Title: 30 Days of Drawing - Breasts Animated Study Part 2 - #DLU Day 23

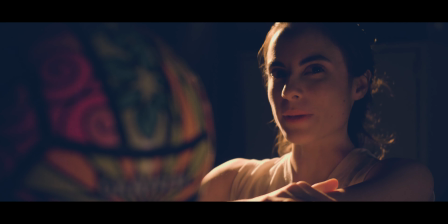[0:05]
Day 23 of my drawing leveling up challenge.
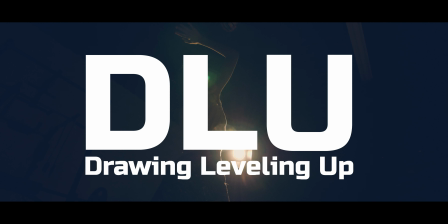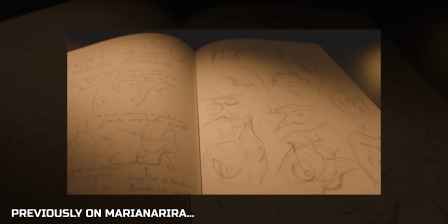[0:14]
In today's video, we'll continue working on the boobs animation. If you haven't watched yesterday's video, I highly recommend you do so.
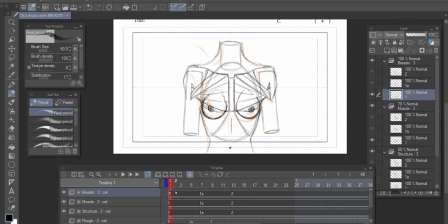[0:23]
Let's go! So far, I like how everything works on these three poses, so I'll start in-betweening.
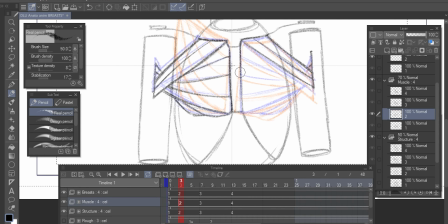[0:31]
I think I can make the movement more interesting if I add an anticipation for the arm raising action.
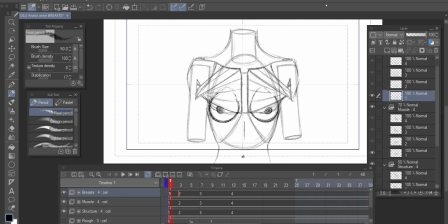[0:38]
For the in-betweens, I work the same pose on all three layers: structure, muscle, and breast.
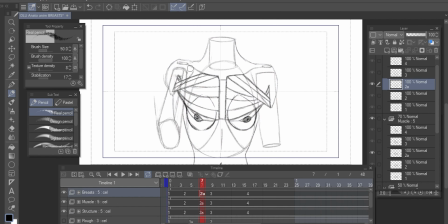[0:44]
I am now doing normal in-betweens that favor the extreme keyframes to start simulating the slow in and slow out.
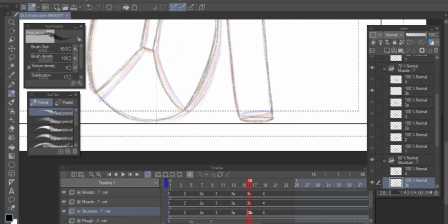[0:53]
I am now making an overshoot before the arm settles in the last pose.
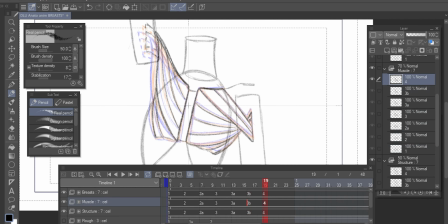[0:58]
I think that maybe this overshoot can work as an anticipation when the arm returns to the first pose.
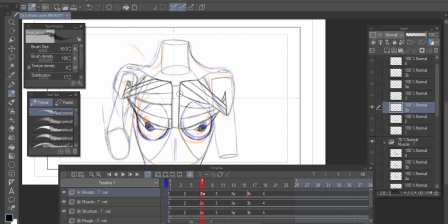[1:05]
Just like in the pecs animation, I'll make a ping pong loop with this one too.
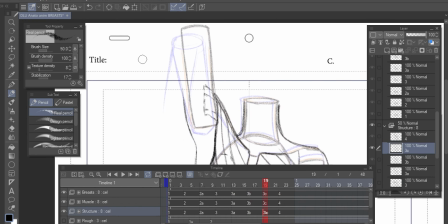[1:10]
In my experience as an in-betweener, after the overshoot,
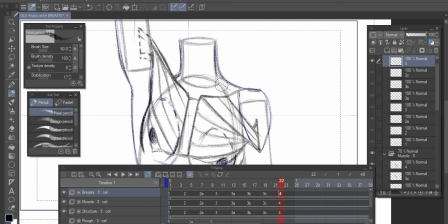[1:15]
you always add a drawing between that overshoot and the last pose, so that the settle is slow.
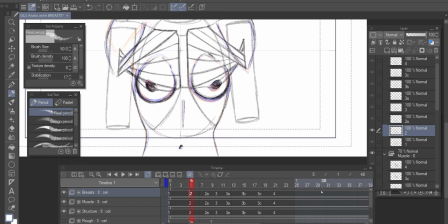[1:22]
Otherwise, it would look jumpy. I'll have to add this same in-between when the arm returns.
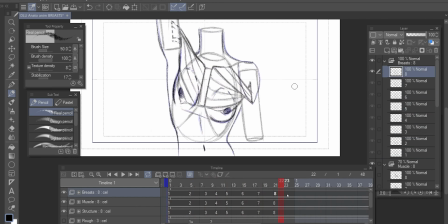[1:29]
Then the anticipation would be the overshoot.
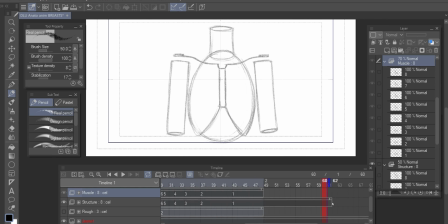[1:32]
As I said yesterday, you can change the timing super easily if you see things that don't look right.
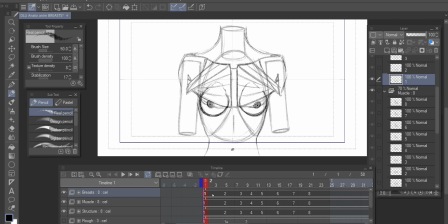[1:39]
With this animation, I had to extend the time. The movement seemed quite fast.
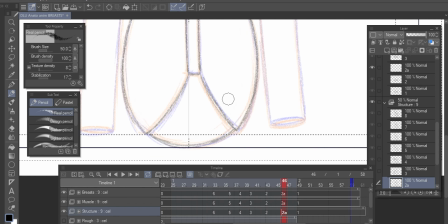[1:46]
This is the extra in-between I have to make for the returning arm.
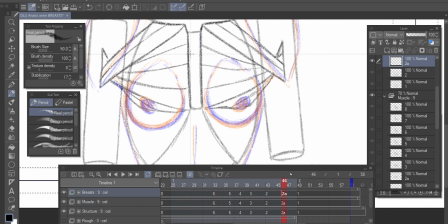[1:50]
It settles the overshoot with the final frame that turns out to be the first frame since it's a loop.
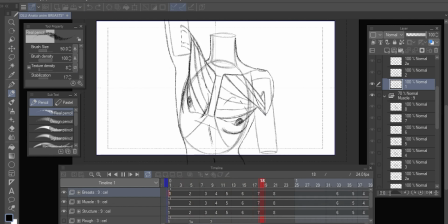[1:57]
Sometimes we are our own best models and references. I think I can make the animation of the breast that goes up a bit better.
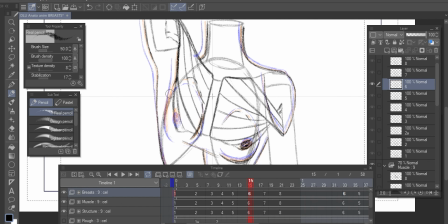[2:06]
I think the nipple is stretching too much and it would just go up, not stretching that much.
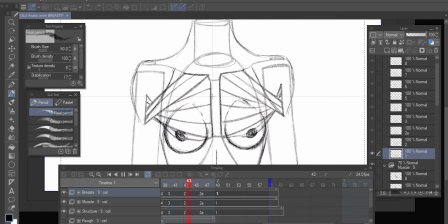[2:13]
Also, the general mass of the breast could go higher and then settle.
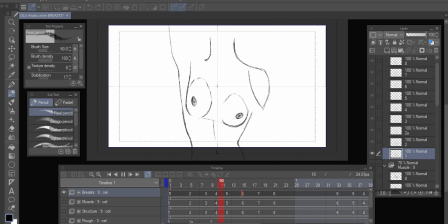[2:18]
I think I could have left it the way it was because it's something very small,
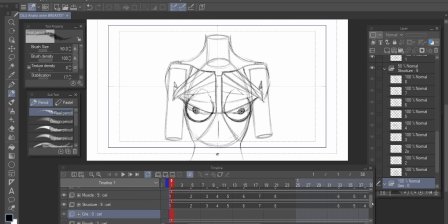[2:23]
but it was bothering me, and if I can change it, then why not?
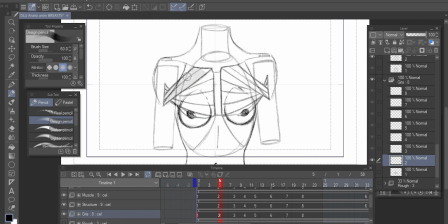[2:27]
I'm finally adding the gray feel I usually add to make the study subject pop. Pecs and breasts in this case. And it's done! Animation takes more time, but I'm happy to take my studies all the way to this medium.
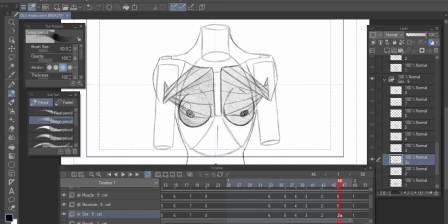[2:43]
I want to continue doing animated studies for every muscle, so I guess I'll have to rearrange what I'll do with the challenge.
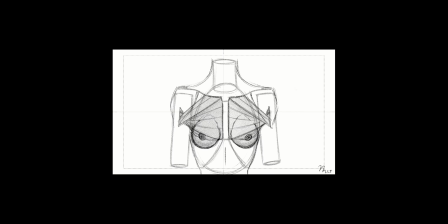[2:52]
That's it for another daily video. That's it for another daily video.
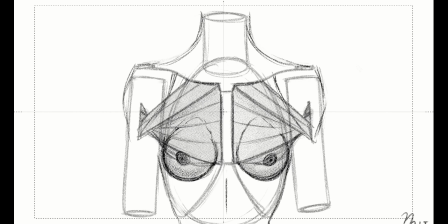[2:59]
Remember to subscribe, like, share, and I'll see you tomorrow. Bye.